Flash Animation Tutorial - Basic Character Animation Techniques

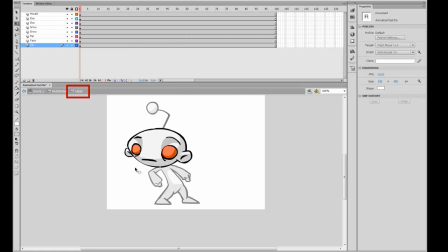[8:12]
So for now, I'm just going to go ahead and go into that symbol, and I have the head set to this frame.
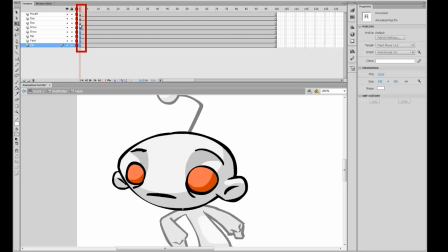[8:20]
And this is kind of like the default face frame. I'm just going to go ahead and select the whole face and copy it over one frame later. So now I have the exact copy of the face over one frame. And for this frame, I'm going to want to go ahead and change the facial expressions to my liking.
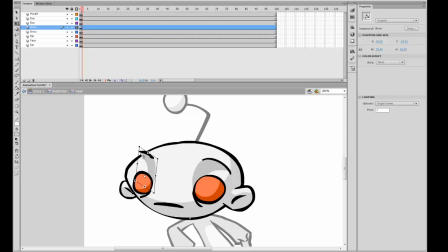[8:38]
So, for instance, I could skew and rotate, or I can draw the character, but for sake of time, I'm just going to skew all the shapes. So I'm going to make his eyebrows look more worried for this pose.
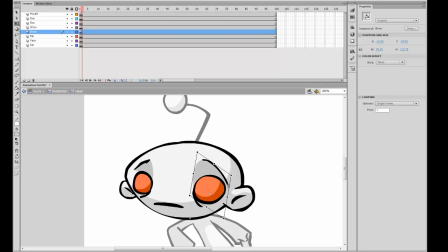[8:51]
So I'm going to make it more worried, kind of like by bending the eyebrows slightly. I'm skewing and rotating to kind of accommodate what I want to do.
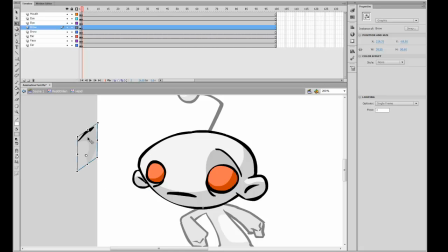[8:59]
And once again, you're free to manipulate the object as much as you want. So I can rotate it, drag it around, pop it right off the body if really that's what I want to do.
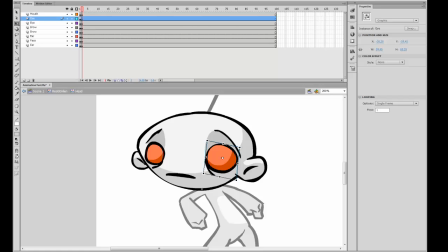[9:07]
But I'm going to leave it like that for now. And I'm also going to skew the eyes slightly to kind of give that more kind of like worried look.
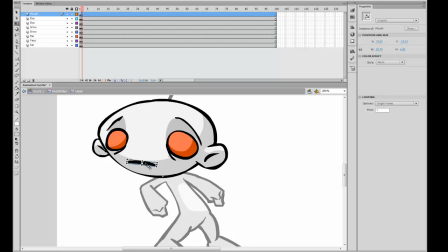[9:20]
Now for the mouth, I do want to change the mouth a bit, and the way I'm going to do that is I'm going to go into that mouth symbol, and as you can see,
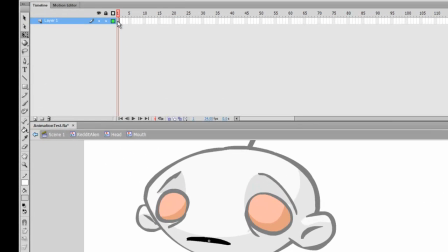[9:27]
there's only one frame in that mouth symbol. I'm going to add another one by hitting F7.
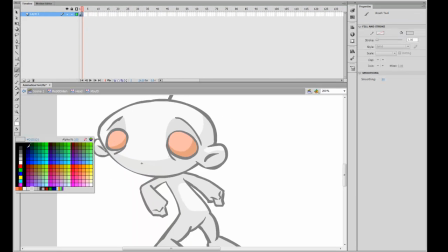[9:30]
I'm going to select my brush tool, make sure I have black selected, and I'm going to make sure I have pressure sensitivity turned on.
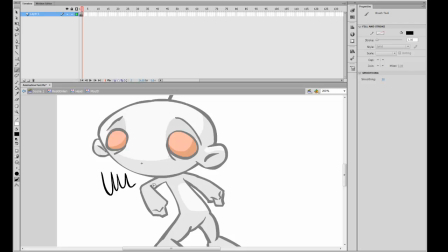[9:39]
I'm going to draw a little bit just to kind of see if I have the right brush size, and it seems to be kind of okay. I'm going to make it one step larger. And for the worried look, I'm just going to have his mouth kind of like that. And for the inside of the mouth, I'm just going to pick a really dark red. And I'm going to go out of that symbol by double clicking off that
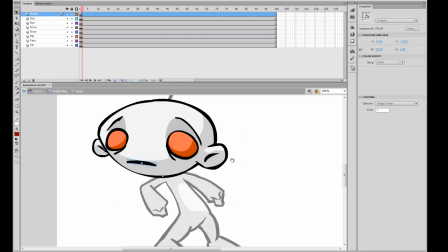[10:04]
layer.
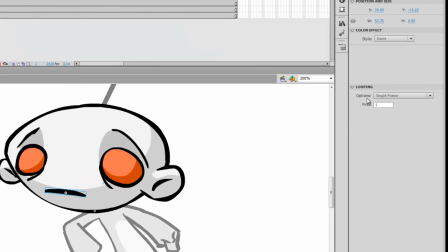[10:05]
And now if I want to switch this mouth over to the next one, once again, if you look at that mouth symbol, it's looping options set to single frame, which is great. And my first I want to set to 2 because I created the mouth on the second frame.
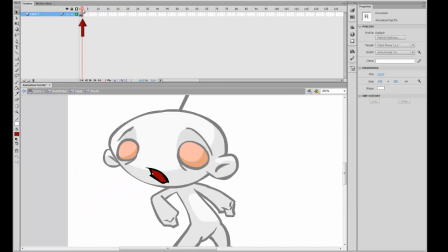[10:18]
If you go into that frame, you'll notice that the second frame is the frame that I created the mouth on, the worried mouth, that is.
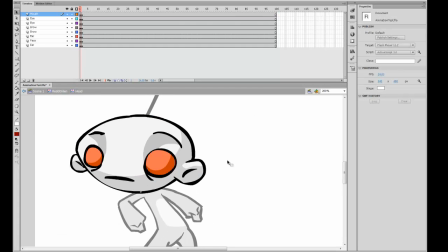[10:25]
And there you go. So now I have a normal face and a worried face. And I can scrub between the two by hitting the left arrow and the right arrow keys for scrubbing.
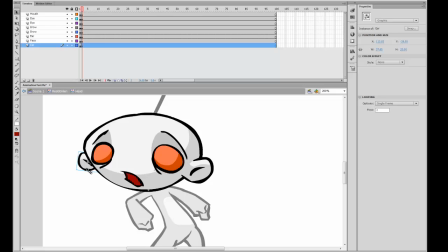[10:36]
And I think that'll be all. But on top of that, I also want his ears to look worried.
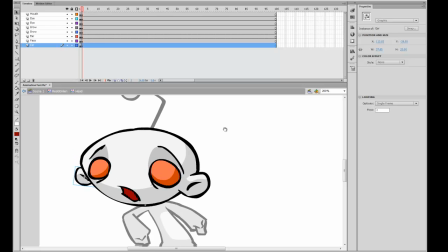[10:41]
And I think that's important in animation to make kind of the whole body express that feeling. So right now if I scrub between the two, it looks like the ears don't even move at all.
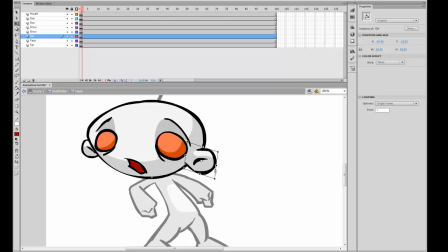[10:49]
So what I can do is I can go into the ears and I can kind of droop them a bit. And that will give that worried type look.
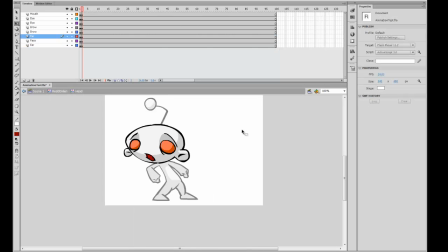[10:57]
Maybe drag them down a bit. Right? And now that's kind of like the worried Reddit alien look.
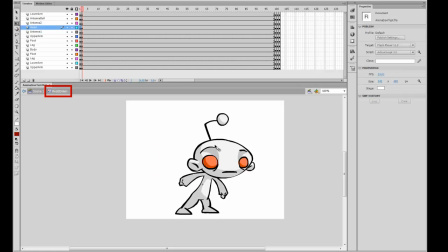[11:04]
So let's go out of that. And let's go into this frame. Now, how come his face changed back?
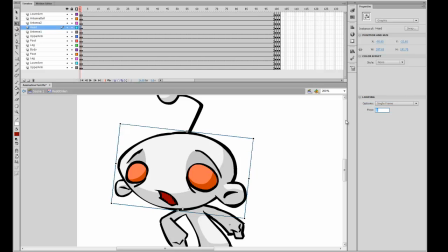[11:11]
So if you guessed because his first is not set to 2, then you're right. And there you go, I set my first to 2, and now that means it's playing the second frame of that symbol. And once again, make sure your options are set to single frame.
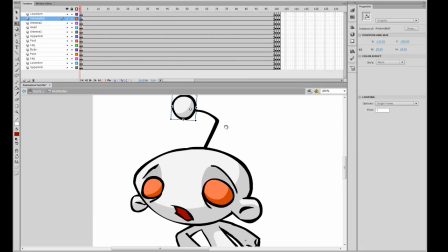[11:24]
Now, on top of that, I also want his antenna to look kind of sad too, because that's kind of will add to the whole effect.
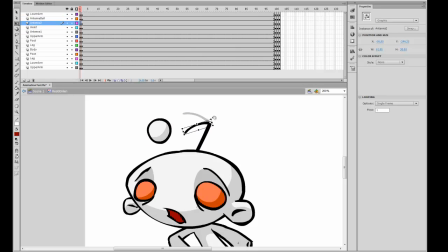[11:31]
So to do that, I'll kind of droop the antenna down slightly and rotate it over. And I think that looks kind of okay. Maybe if I rotate it this way a bit more.
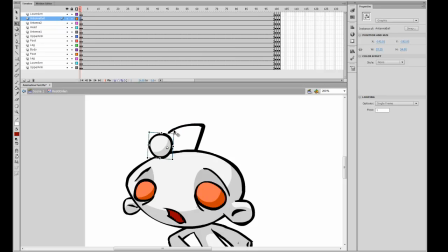[11:47]
Now I think the ball is on top of the head, so I can even put the ball on top of the head to kind of add that depth feeling.
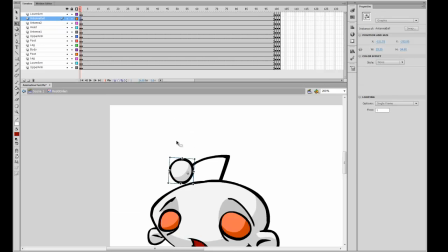[11:58]
I'll just put it right there because I think that looks a little bit better in terms of silhouette. And there you go.
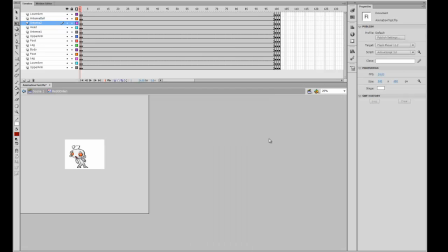[12:04]
I'm going to keep that antenna like so. And there's a Reddit alien's worried kind of look.
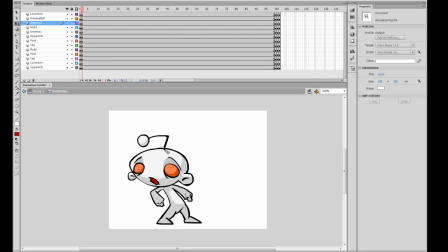[12:11]
And we're going to have to make him look from the worried position all the way back to this position, which is kind of like maybe the determined, angry, or powerful kind of look.